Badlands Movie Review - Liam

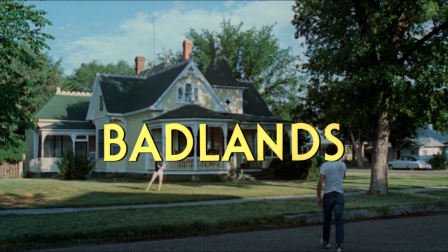Badlands is a 1973 directorial debut by Terrence Malick.
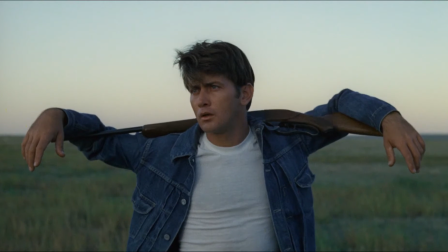Set in 1959 in rural South Dakota, it stars Martin Sheen as a troubled Kit, a 25-year-old waste collector,
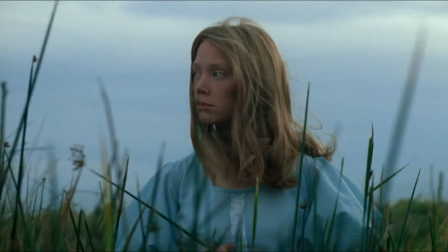and sissy space against Holly, an innocent 15-year-old girl who also serves as the narrator of the film.
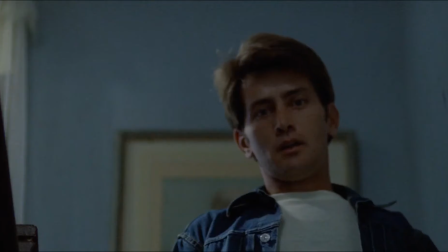The movie centers around the relationship between Holly and Kit and their escapes to the Badlands of Montana when a confrontation with Holly's father leads Kit to shooting him. Now, this is all well and good, but before I go any further, there is a question I must ask.
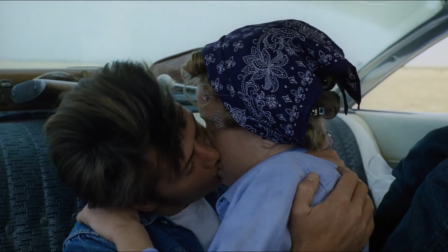Why on earth is a 15-year-old dang a 25-year-old? Just like, why would you write that? The movie could have been the exact same had Holly been aged up a few years to 18 and 19.
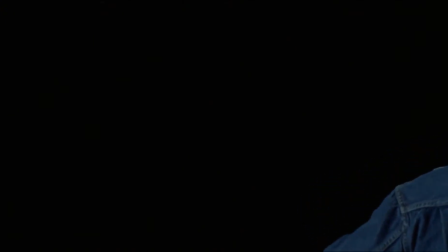She could have been portrayed as however you like, while their whole relationship dynamic becomes a lot less creepy and illegal.
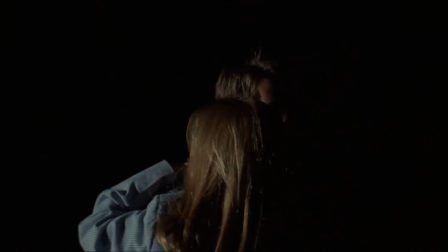I get that it makes sense for the characters, but it's just very uncomfortable to think about. As is the rest of the movie, really.
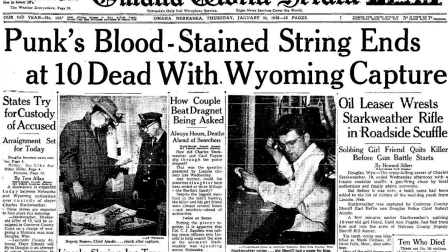The story is very loosely based on the real-life murder spirit of Charles Starkweather and Caroline Fugate.
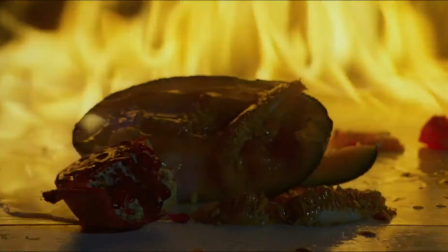It's not a heartwarming plot, enough that I normally wouldn't watch a movie like this more than once, but, Badlands has a little trick up its sleeve.
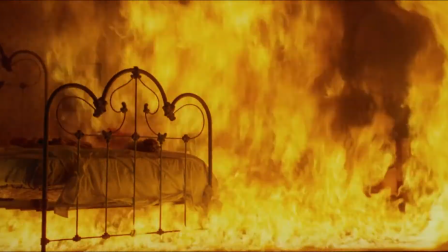Instead of letting the story dictate or influence the atmosphere of the movie,
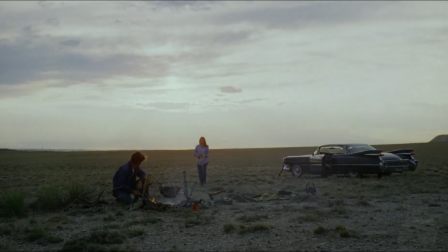Badlands takes on a calming tone that really clashes with the tenseness of the plot, but not at all in a bad way. The vents of the film are all framed in a very serene and relaxed manner that makes for a nice and light viewing experience.
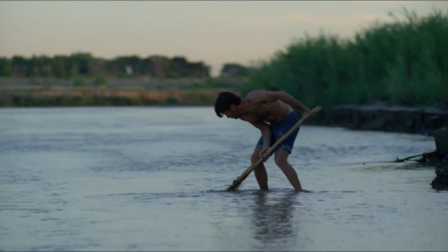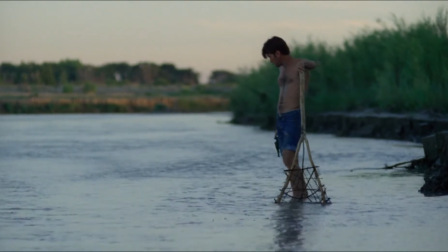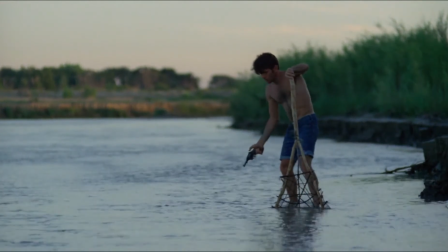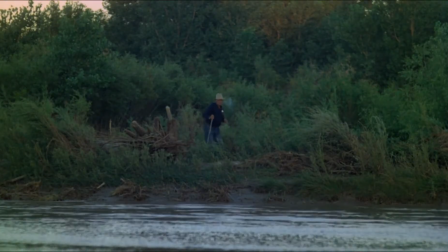This film also pulls off its narration much better than most.
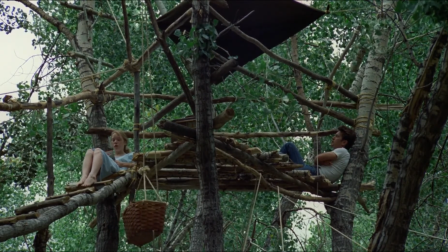Everything is presented by Holly in a very matter-of-fact and distanced way that adds another layer
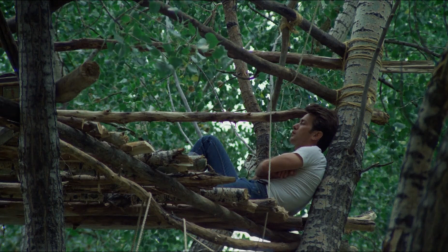to how you can analyze her character rather than just having the narration be a lazy way to communicate the plot to the audience.
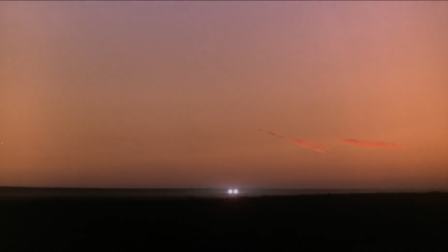As well, the film takes advantage of the landscape it sets itself in to produce just some beautiful shots that can really take your mind off what's actually going on in the film.
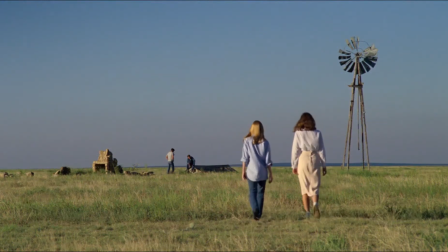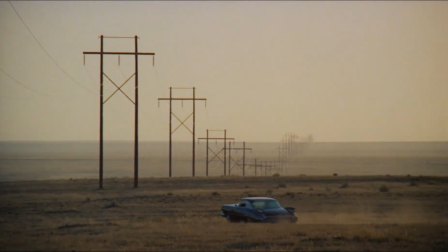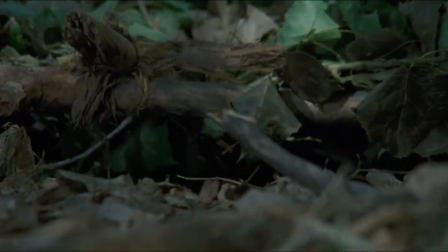This honestly quite pretty cinematography also extends itself to the more tense moments of the movie,
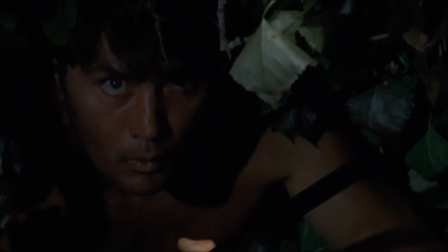like captivating eye candy while you watch Kip murder some people.
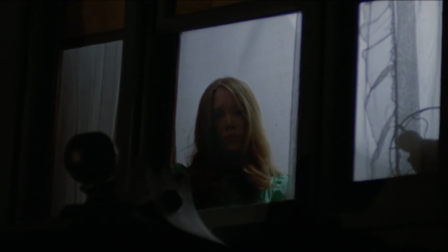The soundtrack of Badlands also follows the same sort of pattern as the cinematography,
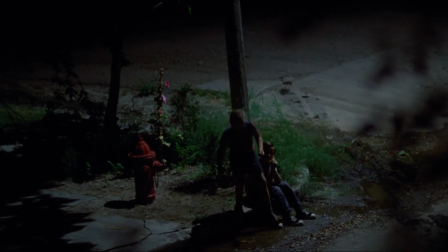incredibly beautiful without sacrificing its ability to get tense when necessary. In fact, the soundtrack of the film is what I've been using as the background music of this video.
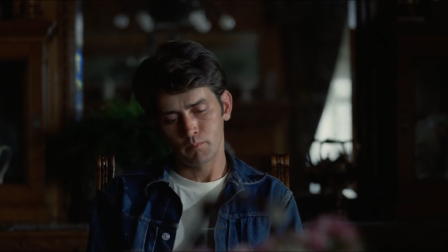It's one of my favorite aspects of the movie, and it really adds to the unique atmosphere.
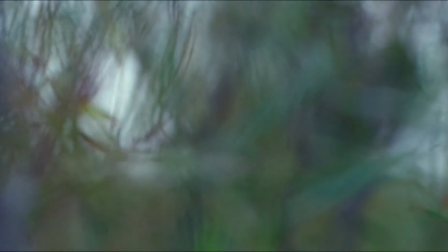It's such a shame that it never got its own release in any separate manner, but still it's a great addition to the movie.
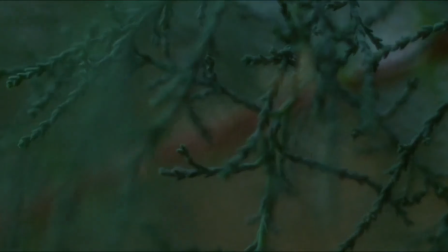Overall, Balance is such an easy recommendation to almost any type of movie watcher,
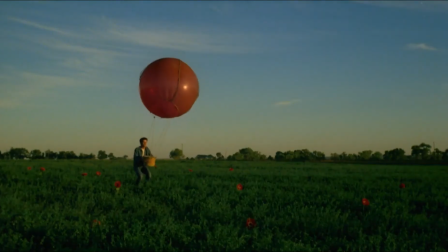Terrence Malick did such an excellent job especially for this being his directorial debut, and the performances by Sheenan Spacek are amazing.
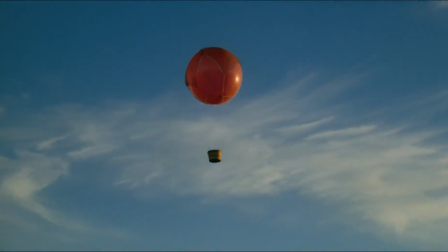If you haven't seen it already, please go watch it, and if you have, what do you think about it?
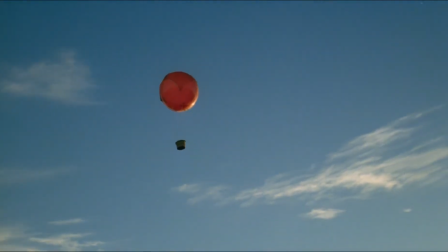I'd love to know. Have a great day, and goodbye.